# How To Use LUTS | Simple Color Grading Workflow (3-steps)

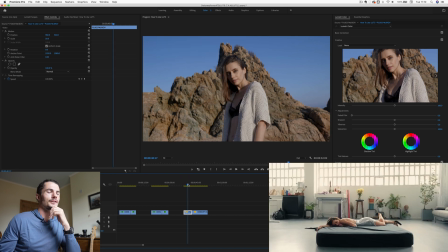Next up, we have a shot of Addy, who is recently featured in my music video for No More Fear, if you want to go check that out on my music channel.
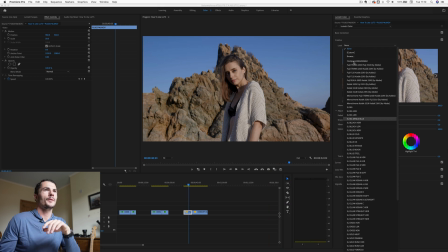This shot, I would probably use a red and teal. Now, red and teal is like orange and teal, makes everything, makes the blues teal, except it makes the kind of skin tones and the oranges slightly more red. And it's a look that I really like and is quite popular these days. So subtle red and teal. And look what that does.
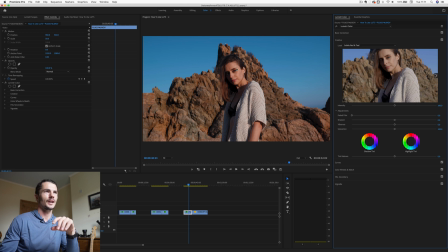It kind of makes it more like desert. It kind of gives this kind of red desert vibe. This is one in Nusa Penida, near Bali.
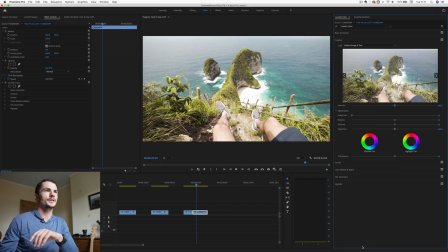Same thing. I could potentially put an orange and teal on this one. Just kind of gives it that kind of classic look. But I'm again gonna go with the red and teal. And as you can see, it just makes everything slightly, kind of gives it this red tint that I like as well. So that is step one, choosing the right LUT for the right shot. All right, step 2 is to adjust the LUT intensity.
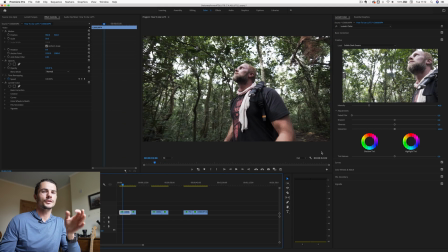The rule of thumb for most LUTs is to go somewhere between 20 and 70%. You don't really want to put them at 100 most of the time, unless they are designed to be quite subtle. So this one, I potentially would go around 80, I think.
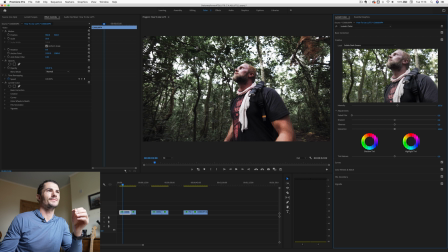If we go towards 100, it just makes everything slightly too contrasty for my liking.
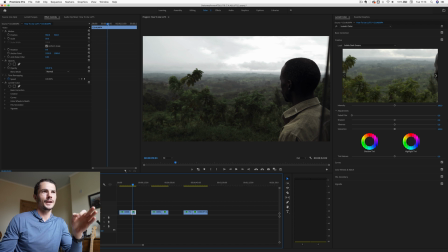Okay, for this one with Umar, I really love what it does to the greens, but then with him, it just makes, it kind of makes everything slightly underexposed. So if we look at the original shot, that looks better in some ways, especially in terms of exposure. So I'm just gonna play with this a little bit and have this one around 60.
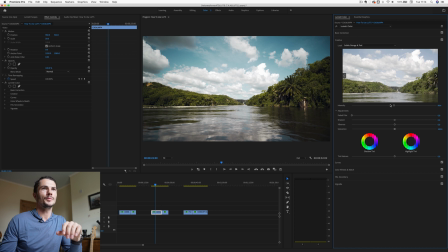This one is looking quite good. However, I think the sky is going a little bit too tealy at this point, so I'm just gonna scale it back a little bit.
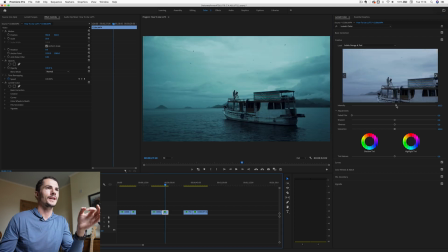Next one, this one I think is too much. It makes everything way too teal and blue, and I don't actually like that much what it's doing. So here it does look a little bit dull, a little bit gray. So I'm just gonna bring in a little bit of teal with this orange and teal LUT. Around 40, I like where that's doing, 45, somewhere like that. This one can come down a touch.
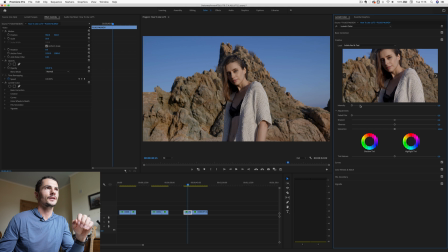As you can see, it's kind of crushing a lot of the shadows here, and it is a little bit too red. So I'm just gonna put that to around 60. I'm gonna leave that quite strong.
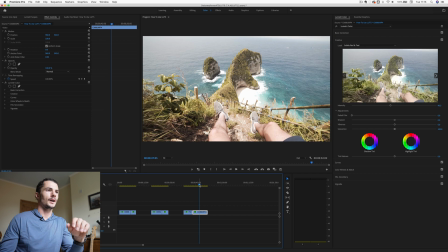I think there's quite a lot of room to work with in this shot. I'm liking more or less where this is going. Okay, we're gonna get on to the magic third step, where I'm gonna give you a bunch of tips to actually really refine your workflow and get the LUTs looking great. But before we do that, first, a quick shout out to Filter, who are sponsoring this video.
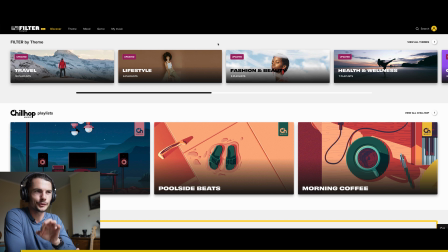So you might have noticed that there's been some awesome background music throughout this tutorial so far, and that background music has been provided by Filter. Now, Filter are a music platform that allow you to have awesome music within your YouTube videos. The awesome thing about them is that it is completely free. Now, I know what you're thinking, how can this be free, Thomas?
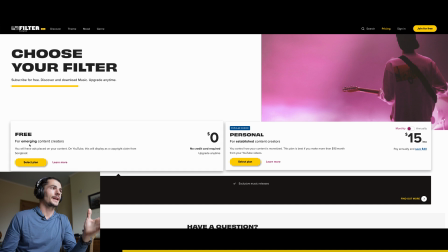How can you get awesome music in your videos for free? And how that's possible is they have a free account for emerging content creators. Basically, if you are an emerging content creator, i.e. you haven't got a big following, most likely you haven't either monetized your channel yet, or you're making so little money that you don't really care about it. This is where Filter comes in.
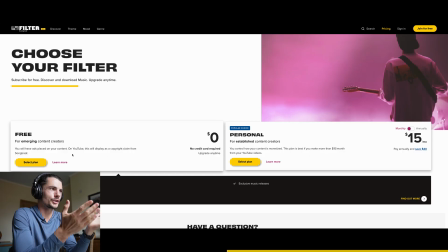It's completely free for those of you who have small channels, because you're gonna wanna choose this over paying for a music database, because it's gonna be cheaper. Any money that you're making in your videos is gonna go to Filter, which for most of you is gonna be either very little or nothing. However, once you start monetizing your YouTube videos and you start growing on YouTube, and maybe you start making
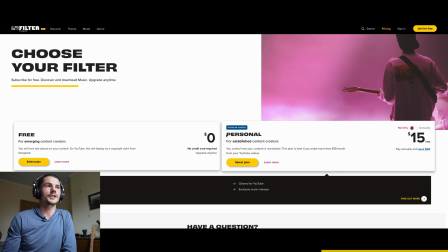$10, $15, $20 a month, that's when it's gonna be worth it for you to switch to the personal account. So what that means is that Filter will no longer be taking any money from your videos, but you will be paying them $15 a month. And as long as you're making more than that $15, this is gonna be the option that is great for you.
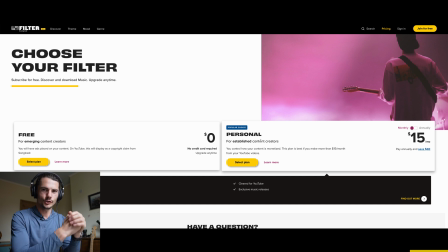So basically, Filter kind of grows with you as a YouTuber on your journey. So I really like putting this kind of music in the background of my videos.
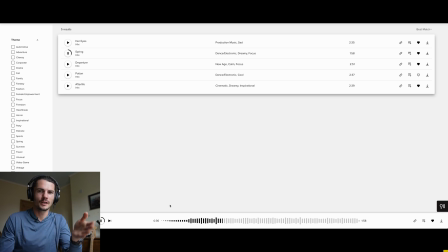And it's awesome because you can get this caliber of music completely for free. All right, let's get back into step number three.
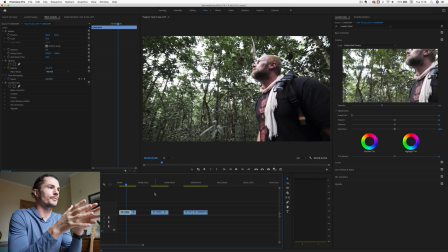Okay, step three is where we tweak and refine everything. And I've got some really important techniques that are the correct workflow for you to follow.